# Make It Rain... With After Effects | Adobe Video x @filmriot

Unless you have a decent budget, rain effects can be prohibitively difficult, but thankfully you can use assets like these. It can be tricky to get it right, but nowadays it is a lot easier than you might think to composite rain in post, which is safer.
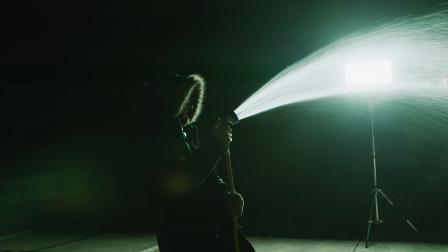0:17 The first step to an effect like this is adding as much water inside your actual shot as possible. That means while you're filming, you're doing as much of a wet down on the ground and the other areas as you can,
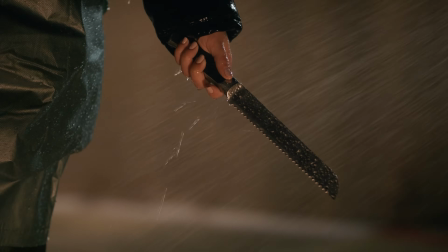0:29 and hitting your talent with some water as well to get that organic interaction. Otherwise, you get to post, realize it didn't work, and be a sad boy.
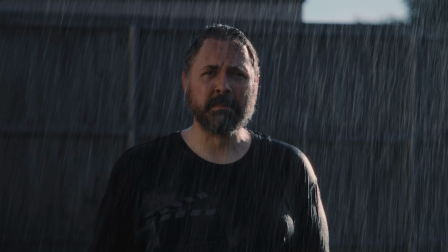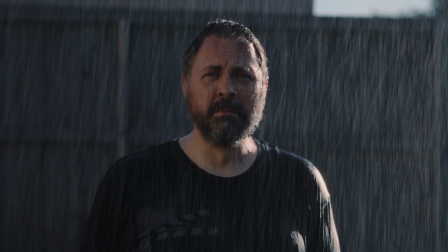That little extra in your shot will mean the difference between this and this.
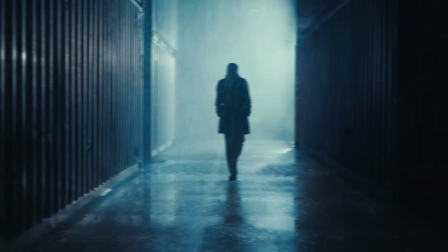0:51 In the first, there's no wet down at all, but in the second, those small areas of water do help sell the final effect.
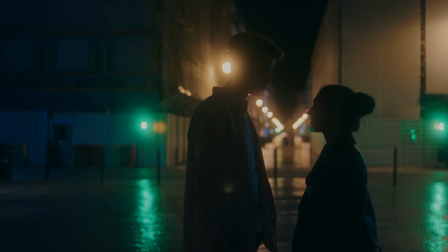0:58 However, for this episode, let's take this shot here. This has this glistening floor that almost feels wet, but otherwise this isn't gonna do us any favor. So let's see how far we can take it. And there is a few main things to keep in mind for this shot, like roto on our actors so we can place rain behind them.
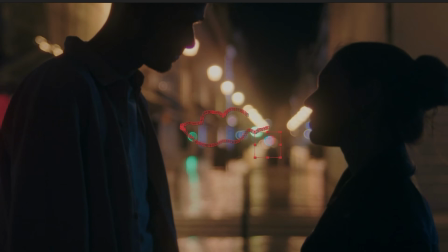1:14 It's also a moving shot, so we'll do a motion track, and we can see the ground in the shot, so we're gonna need to comp in some rain surface interaction there.
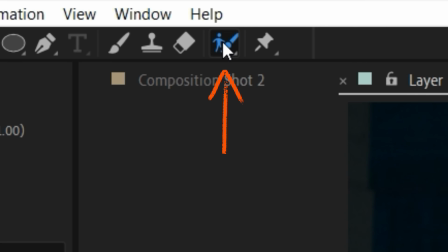1:22 So on a duplicate, we'll double click the layer, then use the roto brush tool to select both actors and refine until we have what we want.
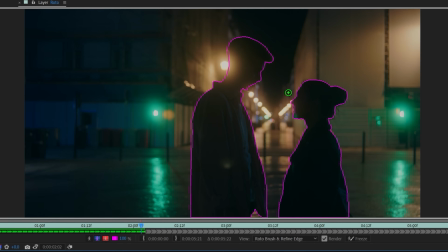1:30 Now we'll play through and adjust areas if needed, then freeze the effect to lock it in.
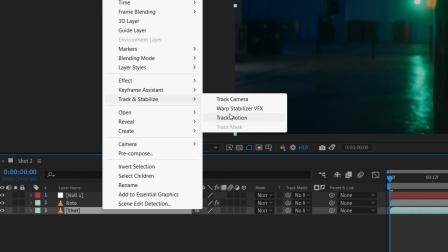1:34 After that, we're gonna create a null, then with our main layer selected, we'll go to our tracker, set our point, track motion, then apply that data to our null. To add in the actual rain, we'll need stock footage, which you can get from a number of different places.
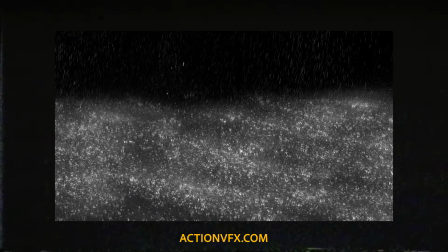1:48 These specific ones came from actionvfx.com, and assets like these are usually shot with a black background.
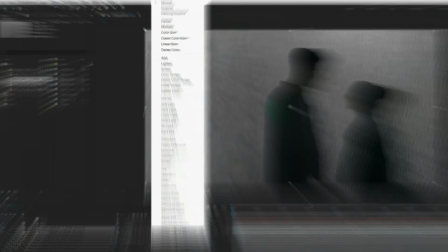1:54 So to get rid of that, we're gonna set each layer's blending mode to screen like so.
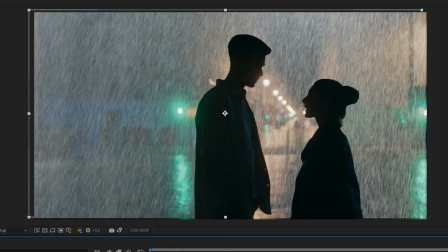1:58 Now we'll link to our null, which has our tracking data, then playing through the shot to make sure the edges of the rain layer never show in frame.
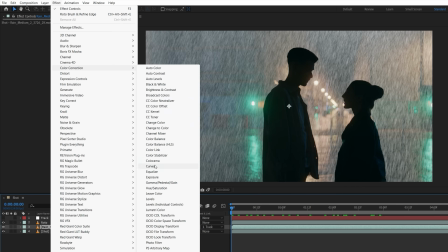2:06 If they do, we'll scale up as needed. Then using a curves effect, we're gonna add some contrast here to define the raindrops and remove that flat look.
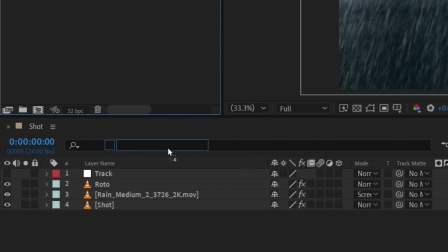2:14 Now we'll move on to the ground, using an asset like this to give us those interactions there.
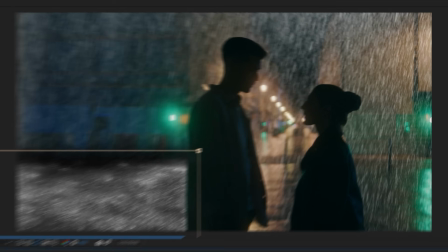2:18 So we'll place, then mask any sections needed, and again, link this track to our null and make sure the edges remain beyond the frame.
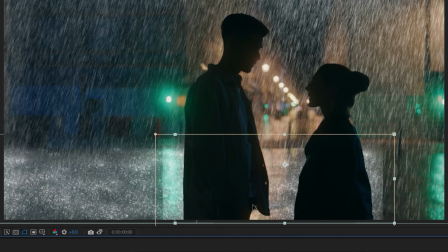2:26 In this specific instance, we can hide an edge behind the actor and use a duplicate for the other half of the frame,
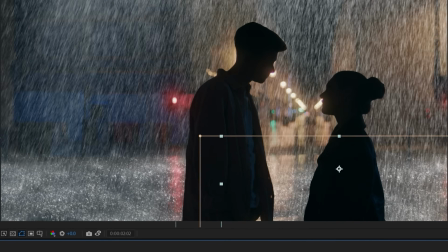2:32 which lets us scale the asset down more so it feels farther from camera. Then we'll use another ground asset even more in the distance.
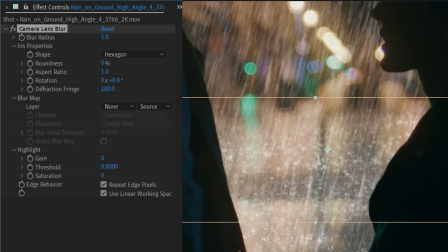2:40 On this one, we'll add a camera lens blur and boost the value to closer match our footage.
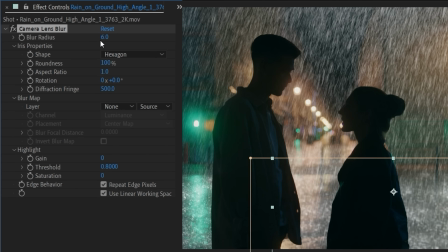2:44 Now we'll copy this effect to the other ground interactions, but lower the value a bit since these are supposed to be closer to the camera.
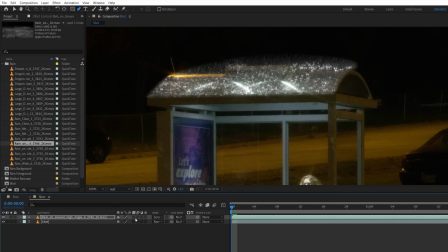2:51 Also keep in mind that the more surfaces in your shot obviously mean the more rain interactions you need to add,
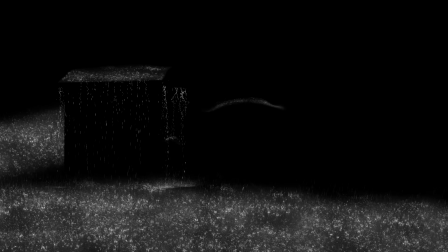2:57 including water dripping down where needed to add that realism. And realism is what we want. Otherwise, you get to the end of your shot, realize it looks like crap, and be a sad boy.
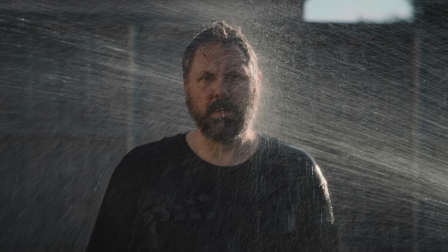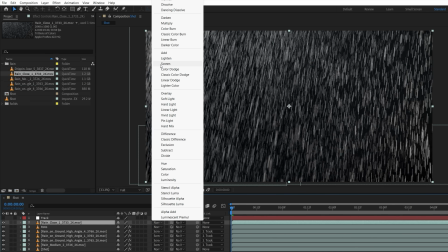3:12 Next, we want to add some depth, so we'll use a new rain asset placed on top of the comp and repeat the same steps as we did with the other assets.
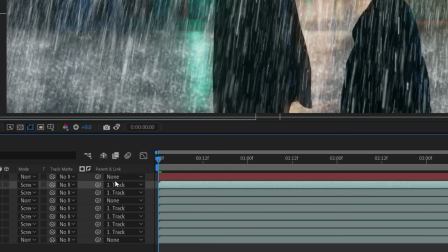3:20 Then we'll duplicate this and scale up to look like it's closer to the camera. And we're going to move it in the timeline so it starts at a new frame for variation from the other.
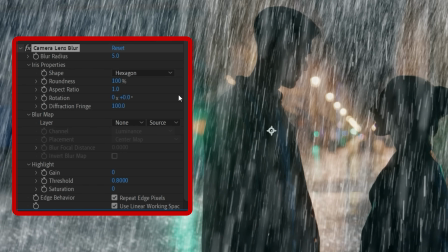3:28 Then we're going to use a camera lens blur effect again to knock it out of focus. With any effect, it's always smart to grab some real-world references as a guide while you build.
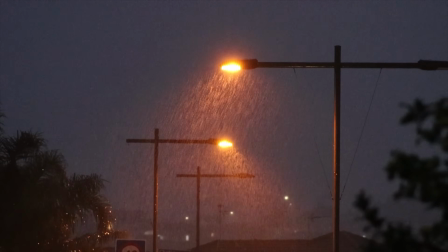3:36 So if we look at these, you'll see that the rain is not evenly visible across the entire image, and is only strong around these light sources.
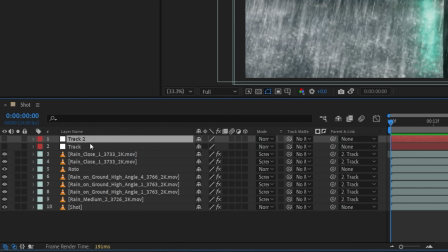3:44 We can replicate this by first duplicating the track and moving one beneath the roto.
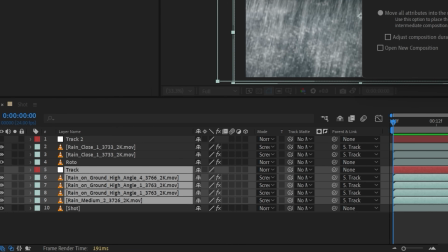3:49 Then we'll pre-compose the first set of rain layers and track together as rain background.
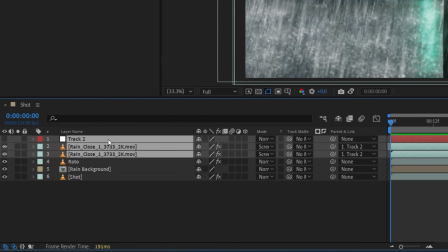3:54 Then link the top rain to the new track and pre-comp these layers as rain foreground.
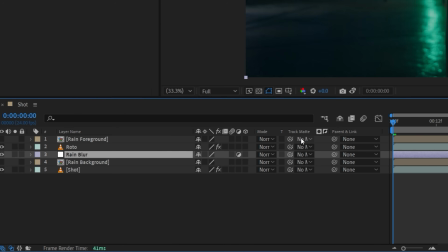3:59 Now create an adjustment layer beneath the roto, add a fast box blur effect, and boost the amount high.